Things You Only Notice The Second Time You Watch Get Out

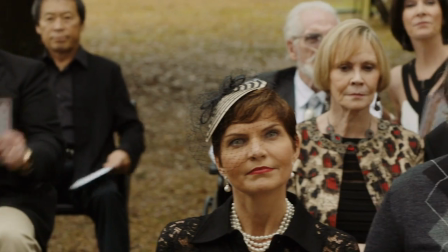488s
However, it turns out that they're each trying to decide whether or not to bid on Chris based on physical and societal factors.
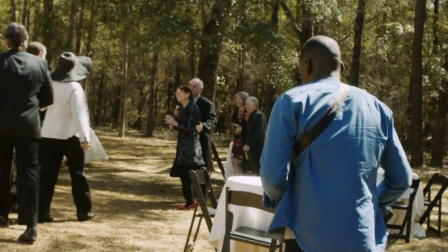496s Black is in fashion.
Beyond that, the color palette of the party has some significance.
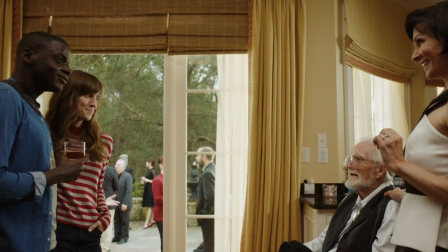502s
Many of the guests are wearing red, black, or a combination of the two, representing both aggression and the black bodies they steal.
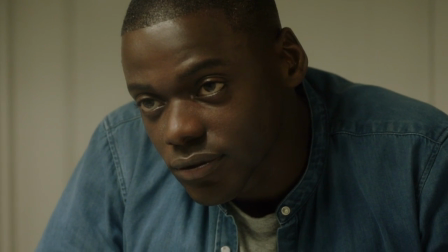509s
Meanwhile, Chris is wearing a bright blue shirt, indicating a sense of calm and a cool-headed nature, which is ultimately what gets him through this horrible ordeal.
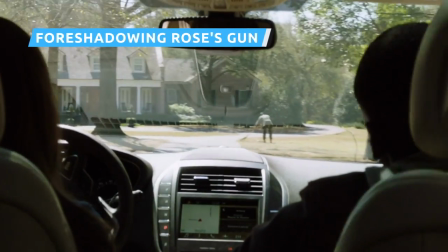519s
Before Rose and Chris ever arrive at the Armitage house, the two joke about the increased pressure on Chris when it comes to meeting her parents.
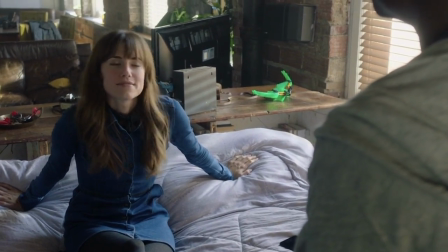526s
He asks her if her parents know that he's black, worried it may cause a problem. Rose laughs, saying her parents won't care, and brushes off Chris' concerns.
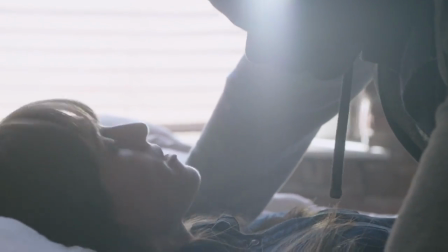535s I don't want to get chased off the lawn with a shotgun. You're not going to.
When Chris is getting ready to escape, she's the one who comes out the front door,
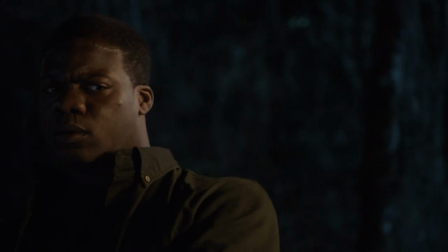544s
pointing a firearm at him when a briefly awakened Walter uses his final moments to turn the gun on his captor.
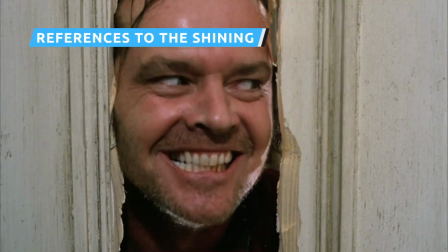551s
Any horror fan worth their salt is probably a fan of Stanley Kubrick's 1980 horror film The Shining, and writer-director Jordan Peele is no exception.
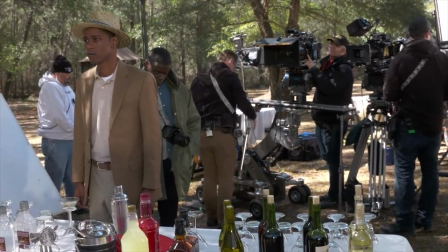560s
Peele has made no secret of the fact that The Shining was a huge influence on Get Out,
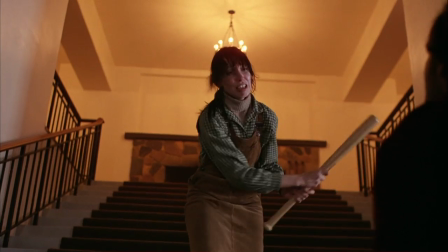565s
which is unsurprising, as both are social thrillers about humanity's darkest psychological impulses.
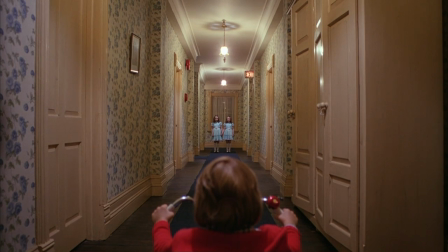572s
And appropriately, Get Out is peppered with clever references to Kubrick's film.
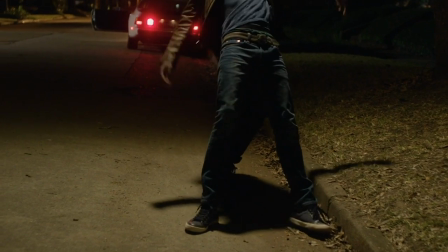576s
Right at the beginning of the film, we see a man taken hostage by the sadistic Jeremy Armitage.
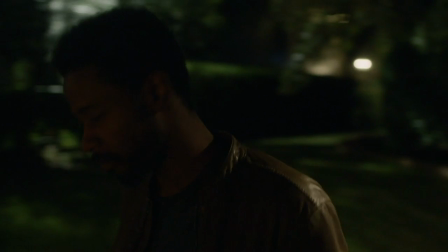582s
We later learn his name is Andre, and before he's abducted, he mutters that the suburban street he's on feels like a hedge maze.
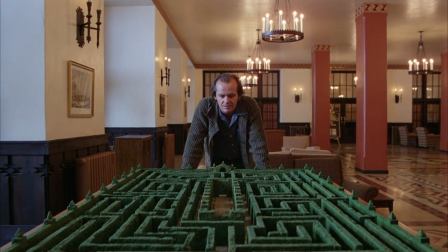589s
This is a reference to the Overlook Hotel's frightening and ultimately deadly wintry maze.
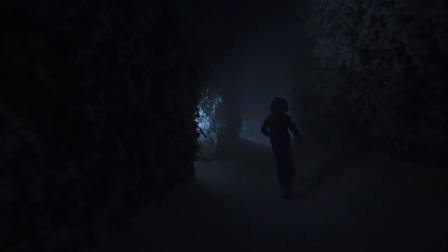593s
Later, when Chris' friend, TSA agent Rod Williams, tries to check in on Chris, a voice can be heard in the background announcing Flight 237.
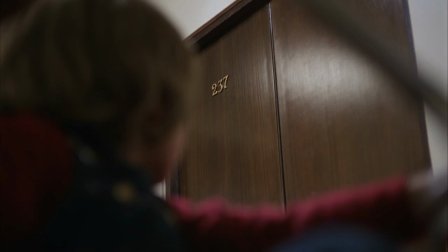603s "...Flight 237, sir."
This is a clear reference to the Overlook Hotel's most haunted room.
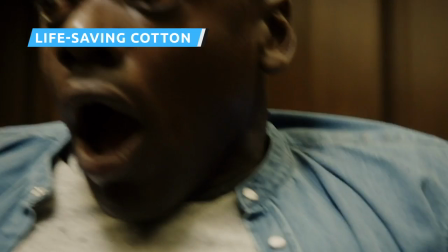609s
Just when Chris's situation seems irreversibly dire, he figures out a way to save himself.
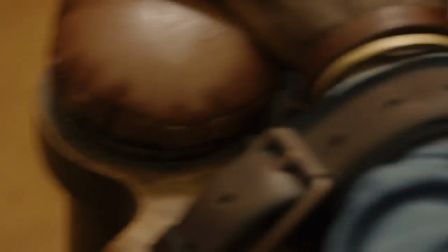615s
Trapped in the Armitage basement and tied to an armchair with a recording of Missy meant to trigger hypnosis, Chris is initially helpless. us.
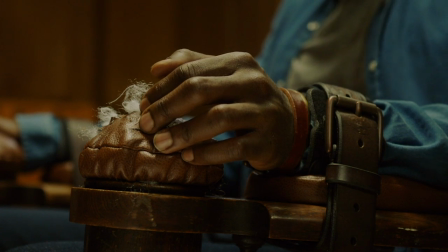622s
Thinking quickly, Chris picks wads of cotton from the armrests of his chair and stuffs them in his ears to keep himself from being hypnotized.
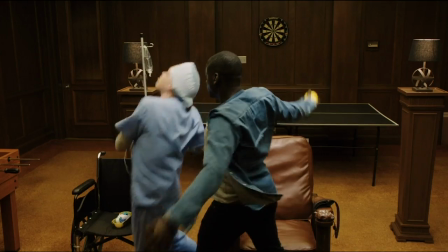630s
This allows him to keep his wits about him so that he can seize the opportunity to overpower Jeremy when his restraints are removed.
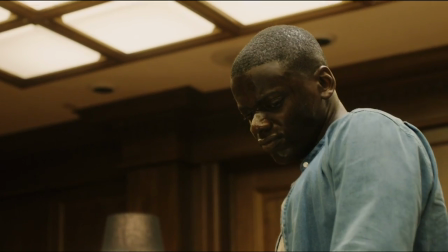638s
The symbolism is pretty obvious. Calling back to America's history of slavery, many slaves were forced to spend hours in cotton fields, painstakingly picking cotton for their white captors.
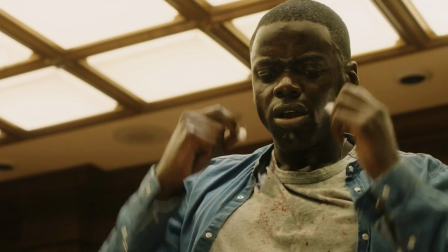649s
In Get Out, that dark history is turned on its head when Picking Cotton frees a black man from white captivity.
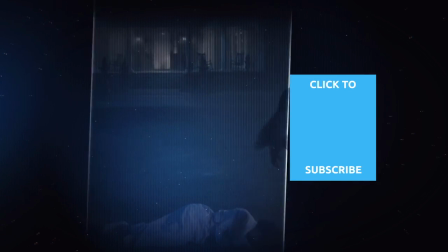656s
Check out one of our newest videos right here! Plus, even more Looper videos about your favorite horror movies are coming soon.
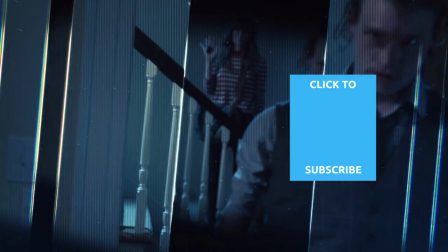662s
Subscribe to our YouTube channel and hit the bell so you don't miss a single one.